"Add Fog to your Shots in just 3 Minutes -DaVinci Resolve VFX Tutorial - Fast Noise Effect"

Hi, I'm Salman Nafees and I make videos about making your videos awesome using DaVinci Resolve. And in this video, we're going to make fog for, atmospheric fog for different shots using the fast noise.
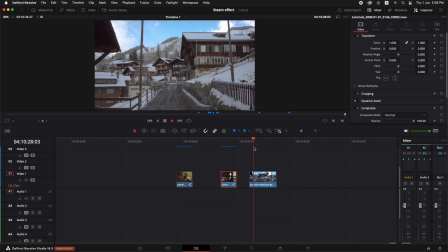27s
So let me show you how it's done. For this shot, we're going to create the atmospheric fog using the edit page. So we're going to go to the effects and I'm going to type in fast noise.
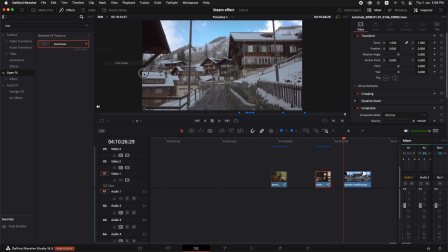37s
And let's just drag and drop this fast noise onto this clip.
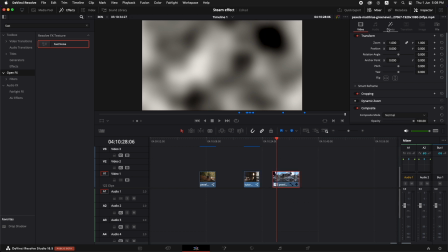41s
And now if we select this and we go to the inspector, go to the effects, we can see the fast noise. And there are very cool presets in this fast noise effect in the edit page, which you can see.
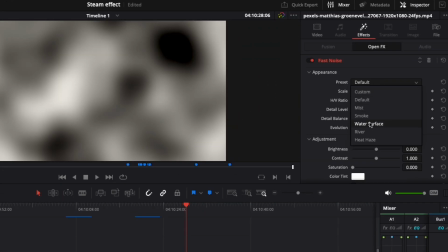53s
So in the presets, we can go for like something like a water surface.
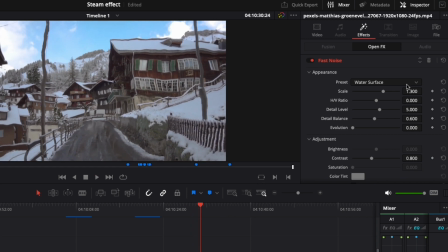58s
You can see it seems like a water surface. And you have something like river.
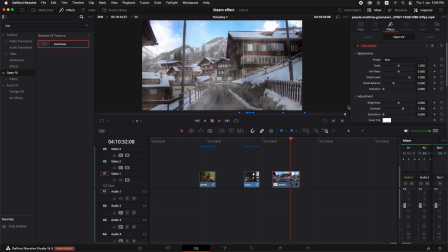64s
And you have mist, you know, a lot of things that you can add.
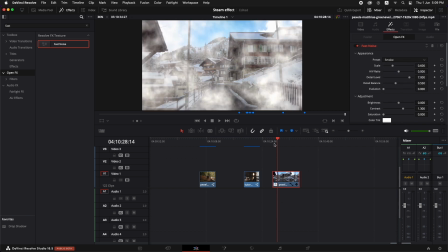69s
Now I'm just going to go with the smoke. And let's just tweak it a little bit to, our liking. So I'm just going to go to the first frame. Let's just increase the scale a little bit, just like this.
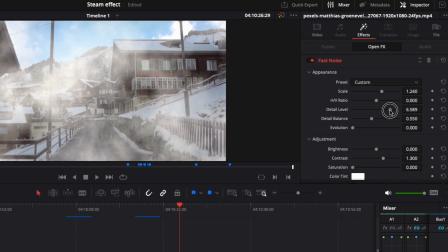83s
And I would like to decrease the detail a little bit so that it seems more like fog.
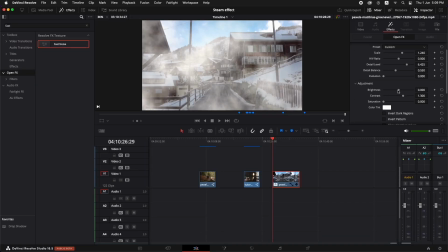89s
And I'm just going to go ahead and reduce the brightness somewhere over here.
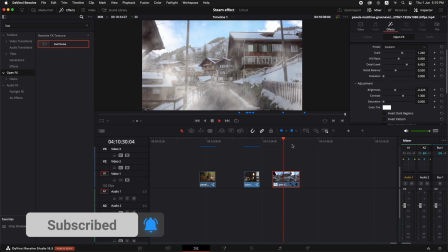94s
Let's just play it back. Now, the problem is that the shot is moving inwards and this is going upwards.
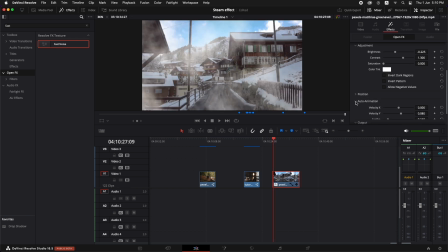102s
So we're just going to go to the auto animation tab right here. And I'm just going to reset the velocity Y from here.
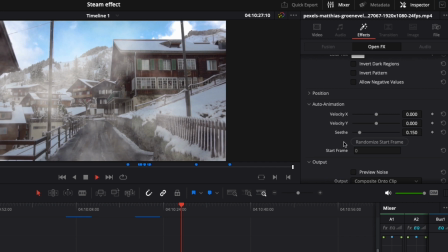110s
And let's just see it now. Now the C-thread is also too much.
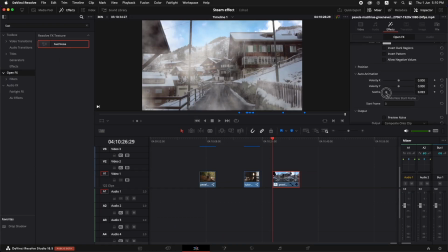116s
Let's just reduce it. This is the evolution of how the fog is changing over time.
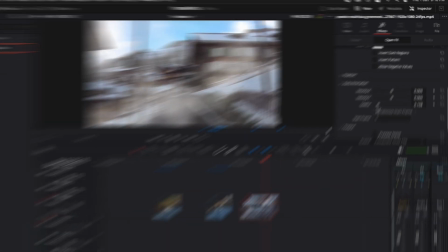123s
Let's just increase it a little bit more to somewhere here.
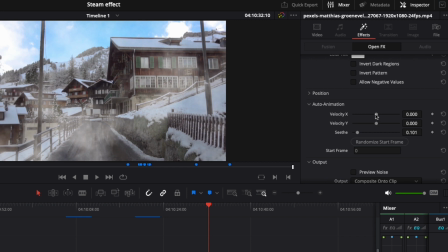126s
Now in the velocity X, let's just bring it back to somewhere here. And now it's going to move from the left to the right. Sorry, right to the left.
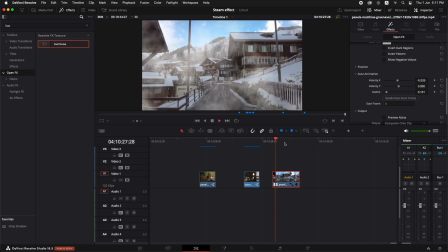139s
And now one more thing, just to make it more realistic because the shot is moving inwards, is that we're going to go to the first frame and we're going to go and put in a scale keyframe at the start.
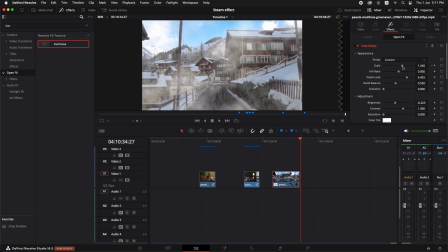155s
And as we move forward till this point, we're going to add in and increase the scale a little bit, just like this.
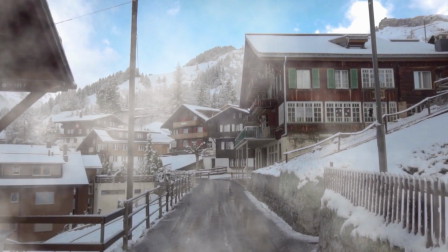167s
And here you have got the atmospheric fog. I hope you liked the video. Consider subscribing this channel.
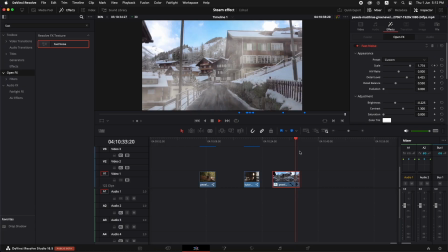173s
Give me a thumbs up and drop a comment down below, because dropping a comment and giving me a thumbs up actually helps the algorithm show this video to more people.